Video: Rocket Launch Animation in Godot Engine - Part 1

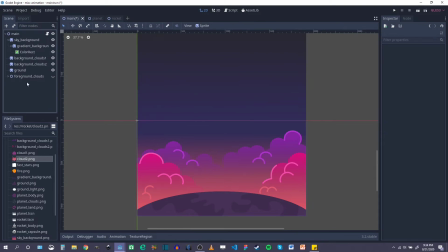So now I'm going to hide that and I'm going to make another node in here for the clouds that are going to be moving around in the background. So we'll just say background clouds. Hopefully that's not confusing with the other actually named background clouds,
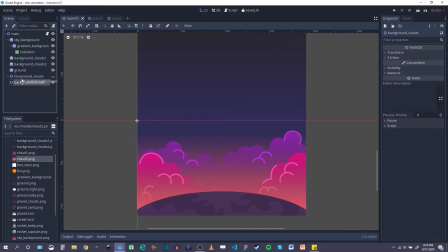but I want my foreground clouds to be behind, or sorry, the background background clouds to be behind everything. So I'm going to make sure that's selected and then just drag in some more of the same clouds and they're automatically children of the selected node.
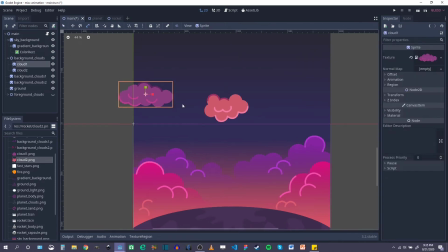So for these, I want these to be smaller. So I'm going to hit S on my keyboard and hold shift to uniformly scale each of these, because I want these to appear farther away.
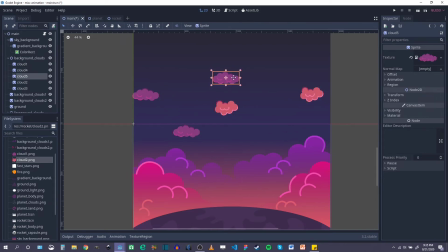And then just duplicate those and stick them wherever you want. All right, I think that looks okay for the clouds that will be in the background.
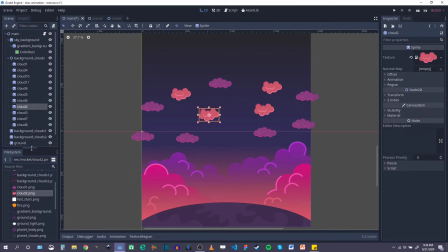So for this entire group, I'm actually going to decrease the opacity. So if I select the node that's the parent of all these clouds, and this is why it's another good reason to group everything within a node,
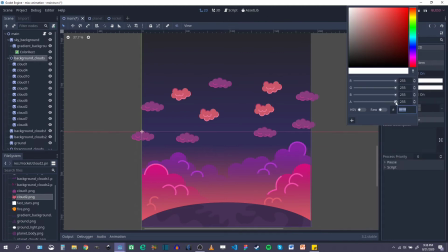because it will apply, whatever I do to all of them, I'll drag down the sort of alpha channel under modulate.
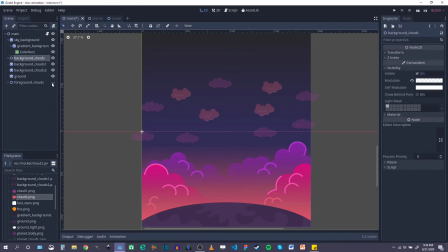That looks okay. So I'll turn on my foreground clouds. And there we go.
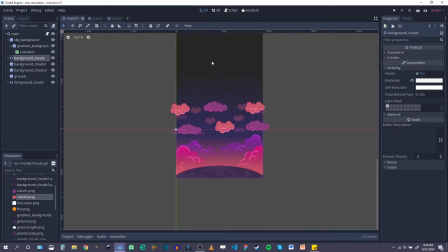So that's a pretty basic setup looks pretty good for my first scene here. Let's move on to setting up the planet scene.
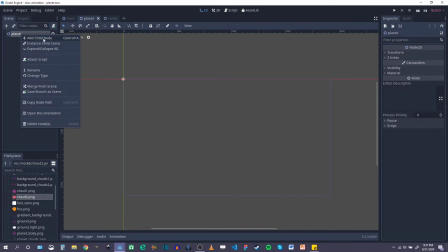In my planet scene, I'm actually going to manually create a new child node, a sprite, because when you do that, it automatically centers it on the origin of the scene.
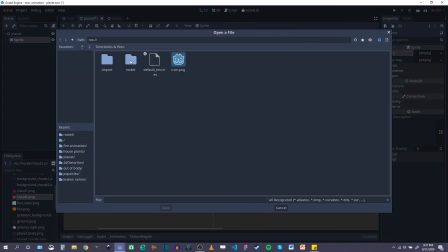And to that sprite, I'm going to add my sort of planet body. There, there we go.
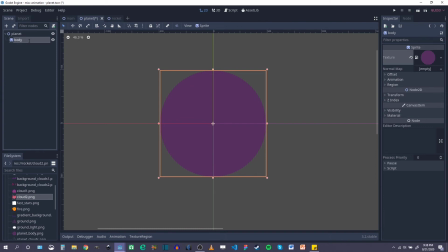And it's centered, I'll rename this sprite body. And for the rest of them, I can sort of just drag them on there. They So they're going to be children of the body. So let me find my planet land.
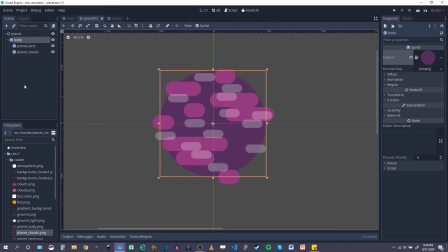There we go. And actually I want to add my atmosphere and that's not going to be a child of the body, but it is going to be a child of the main sort of node in the scene. So we'll add another sprite. Call it atmosphere.
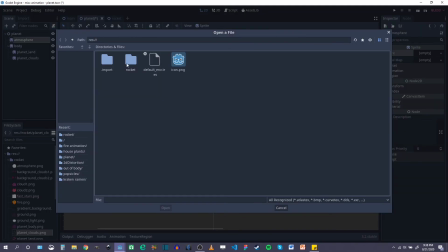And we'll load in the atmosphere
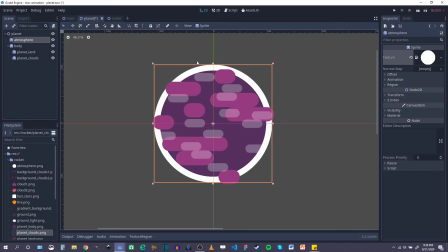png here there we go and i'm going to go ahead and go to visibility
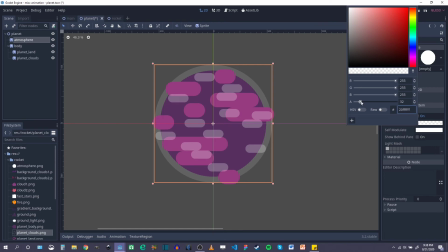modulate and then turn that down so it looks a bit more of like a sort of transparent atmosphere for the planet there
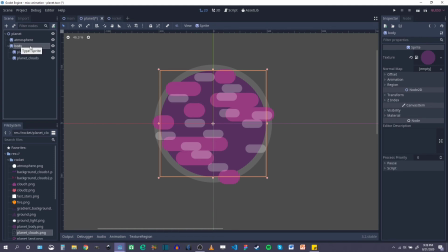we go and as another child of the body i actually want to add
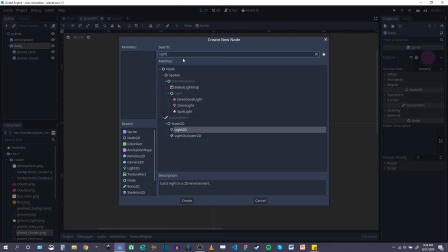a light 2d and this is what we're going to use to mask everything behind
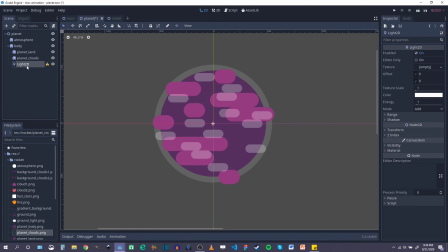it in my just as the same way i constructed the planet in my previous video which i'll link in the description So in my light 2D, I'm going to add my texture, and it's just going to be the same atmosphere texture.
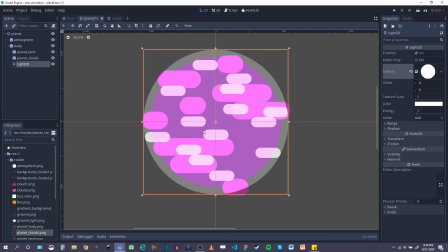I'm going to open that up. But I'm going to scale this down.
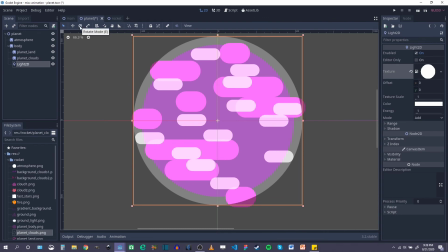So you can click on your sort of scale tool in the menu or S on your keyboard. And if you hold shift, it'll scale uniformly, and I just want it to be right around the planet body itself.
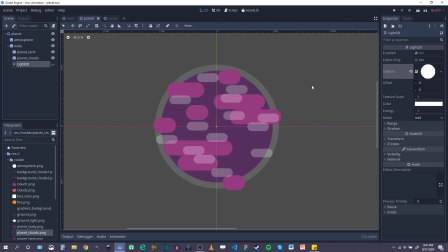And I'm going to just hide that for now. And there we go. So that's the planet scene. Let's move on to the rocket scene.
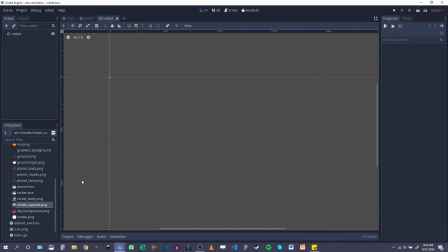So for my rocket scene, I'm just going to drag in the sprites for my rocket body. Try to align it to the center here for my rocket capsule.